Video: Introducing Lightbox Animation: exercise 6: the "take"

We're now going to study character animation, and our first exercise is something called the take. This is where a character expresses surprise. We're going to use something called anticipation to give your animation a lot more dynamic energy. Using your Lightbox, draw a simple cartoon character looking fairly pleased with themselves.
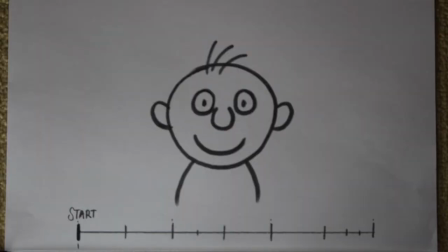On another piece of paper, draw the same character, but this time in a state of shock and surprise. And on a third piece of paper, draw the final pose of the character.
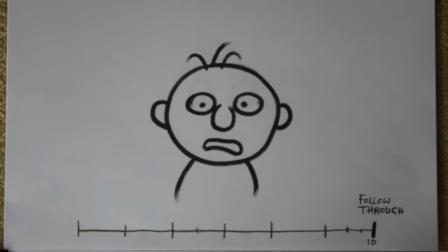He's come to rest in a slightly dishevelled state of mind. We have enough animation keyframes to actually complete the sequence, but if we did that, the results would be kind of lackluster. This is because there's no real dynamic energy in the action. This is where anticipation comes in really handy. Here's an example of anticipation in action. Imagine I wanted to kick this ball. If I just went from this keyframe to this keyframe, then there's no real energy in the kick. We're going to put in an extra keyframe. This goes just before the action pose. So in this case, the action is kicking the ball. The anticipation pose is exactly the opposite of what's happening during the action pose. So in this case, the anticipation has the leg swung backwards. So we go from our starting position to the anticipation position and then the action position. And this gives the animation much more energy.
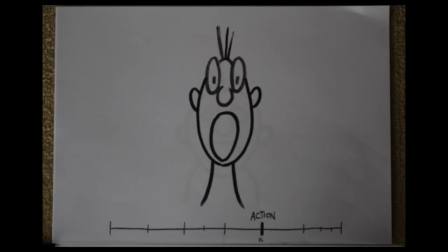So using your Lightbox, find the action pose, put a fresh piece of paper on the top and draw the opposite.
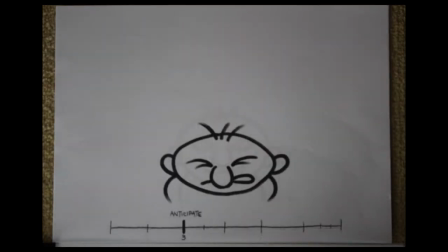This will create your new anticipation key.
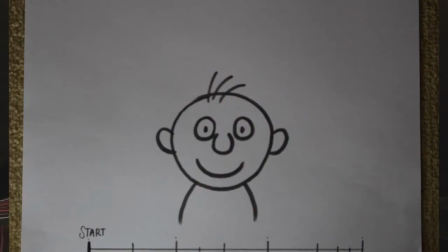So here are the 4 keys: the starting pose, anticipation, action pose and follow through.
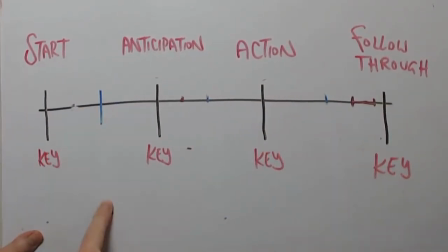You'll notice that I'm using a very strange timing chart. This allows the action to speed up and slow down at the appropriate moments.
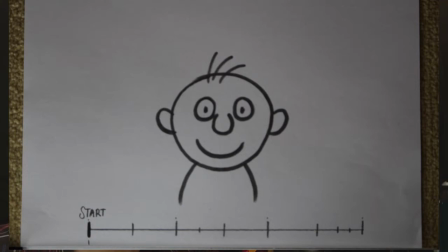The timing chart tells you how many in-betweens to make and where to put them. Once you've finished the sequence, shoot a line test to admire your work. So there we have it, a very simple exercise that demonstrates a really powerful tool. Congratulations!